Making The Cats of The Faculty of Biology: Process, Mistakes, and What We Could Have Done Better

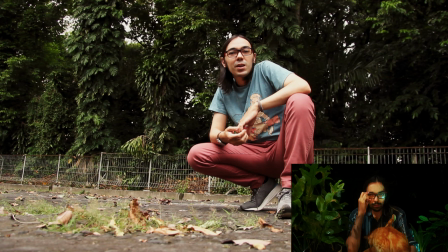497s
That little nose crinkle there is because I'm not very comfortable in glasses.
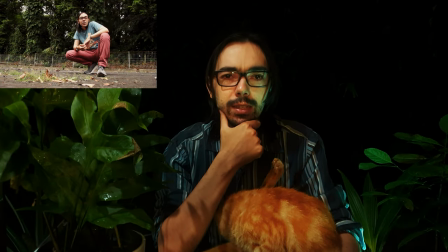506s
And there, I did it subconsciously and it ended up in the shot.
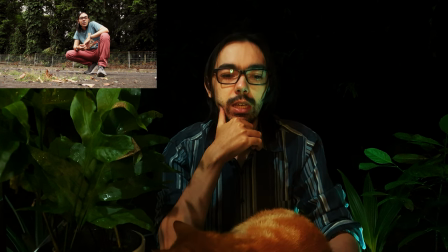512s
And it's something that I will forever see because it's just unavoidable and just something that, you know, due to my nose being slightly skew, due to a childhood mishap, glasses, they never sit well on my nose,
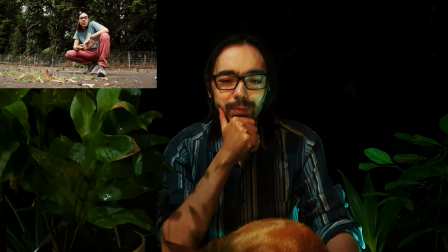530s
and so I'm just uncomfortable with it. And so that twitch there is there, and it's something that is unavoidable and just there.
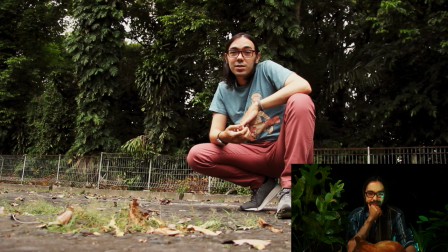542s Lots of mosquitoes, and of course, cats.
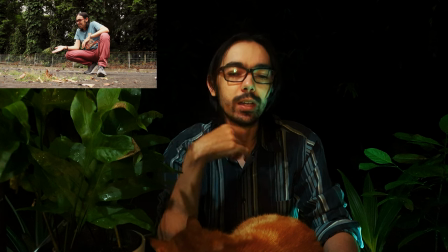551s
Again, that's also the perfect shot. I did get one where she is there, and no, this was the right one.
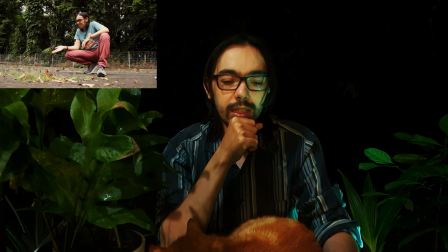558s
Again, setting up the mood. Cats are like that. They're unruly, and especially Bessie, who I refer to as the Queen Bessie. That was the appropriate one to use, actually, the fact that she just walked away in the middle of the take.
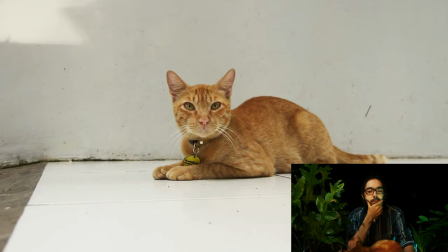575s
Bessie, Oi, Kung Kung. this shot we can discuss the the the color balancing but really color balancing just a lot
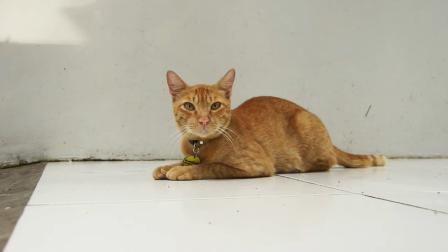583s
that we used and then fixing the lighting initially the shot was quite dark and to keep with the accordion theme this this feeling of of slight melancholy but also So nostalgia, and this was the perfect one, this tweed. And it just gave everything this glassy look that I think really suited the look of the documentary. And you can see the original without fixing the brightness.
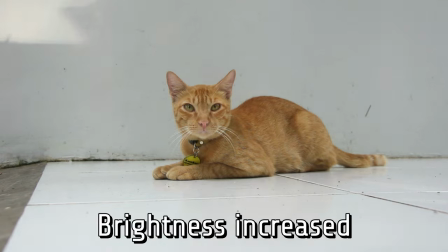625s
It's a bit dark. we add some brightness there using curves just instead of doing it
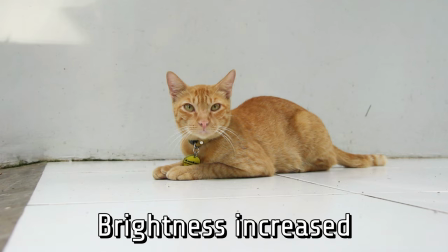632s
directly and so first to make it lighter and to
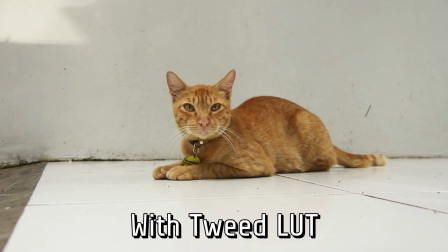638s
make him pop better and then using this lot in general it's kind of a lazy solution to just use a certain lot and then move on from there but at this point
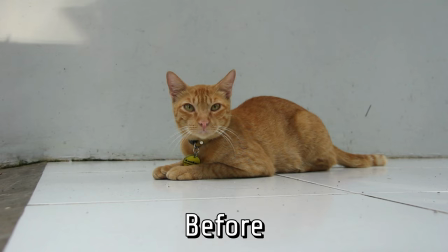649s
editing for months, and me just focusing on many little things,
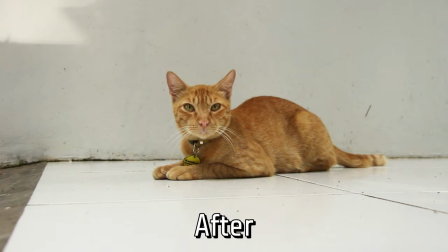656s
you know, we're trying to be efficient here, and you can see that it adds this brown hue with and without.
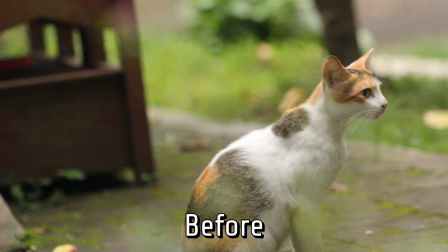663s
It's blue, and then it just gives it this lovely nostalgic feel to me,
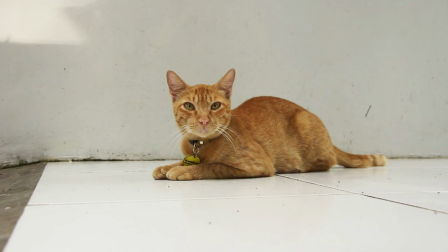670s
and that's how we ended up with this the shot here
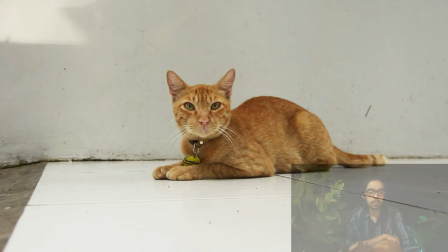675s
very bright but also kunkun is actually popping k-pop
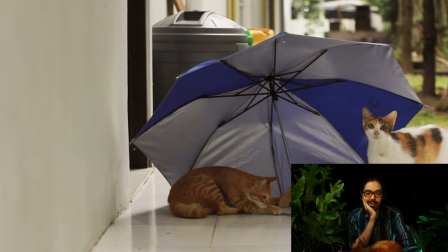680s
simba and a whole array of visitors come by or stay here many of them are rescues this one is
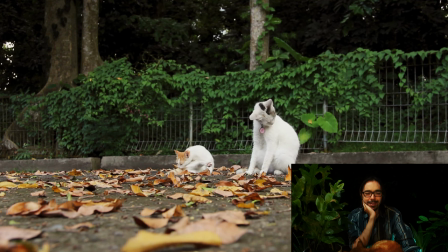686s
out of focus if you look subtly this now we use
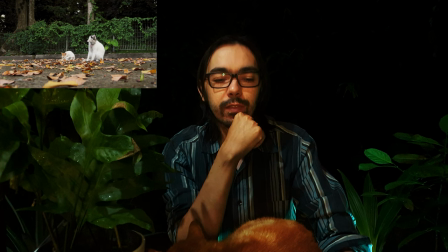691s
two lenses for this the 17-85 and then one that's a 200 milliliter lens this is the 200 milliliter millimeter lens and this is the 200 millimeter
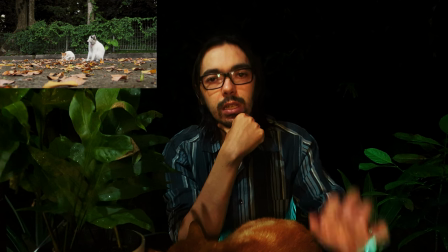701s
one and i think if you pay attention you can see these different lenses that are
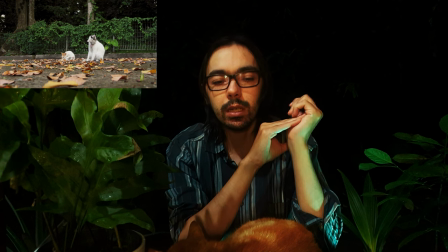706s
being used and to me it is actually slightly incongruent because the 200 milliliter
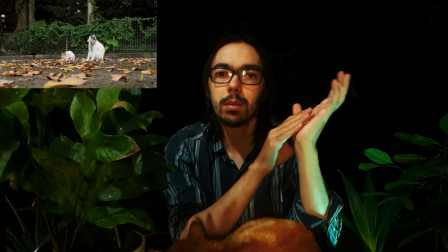713s
one is I keep saying milliliter millimeter one it's a
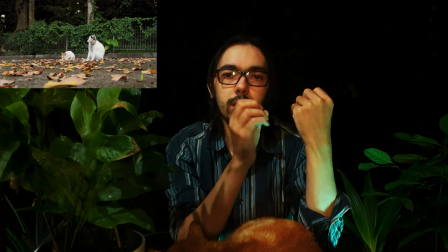720s
really nice lens and we get to really focus and the background can be nice and blurry
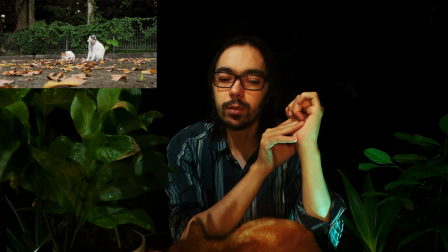727s
and if you are paying attention it's also something that you notice the different
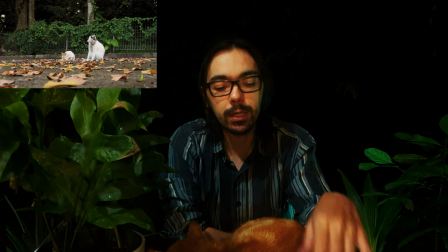733s
lenses but yeah I mean it works and in this case it was a totally new meter.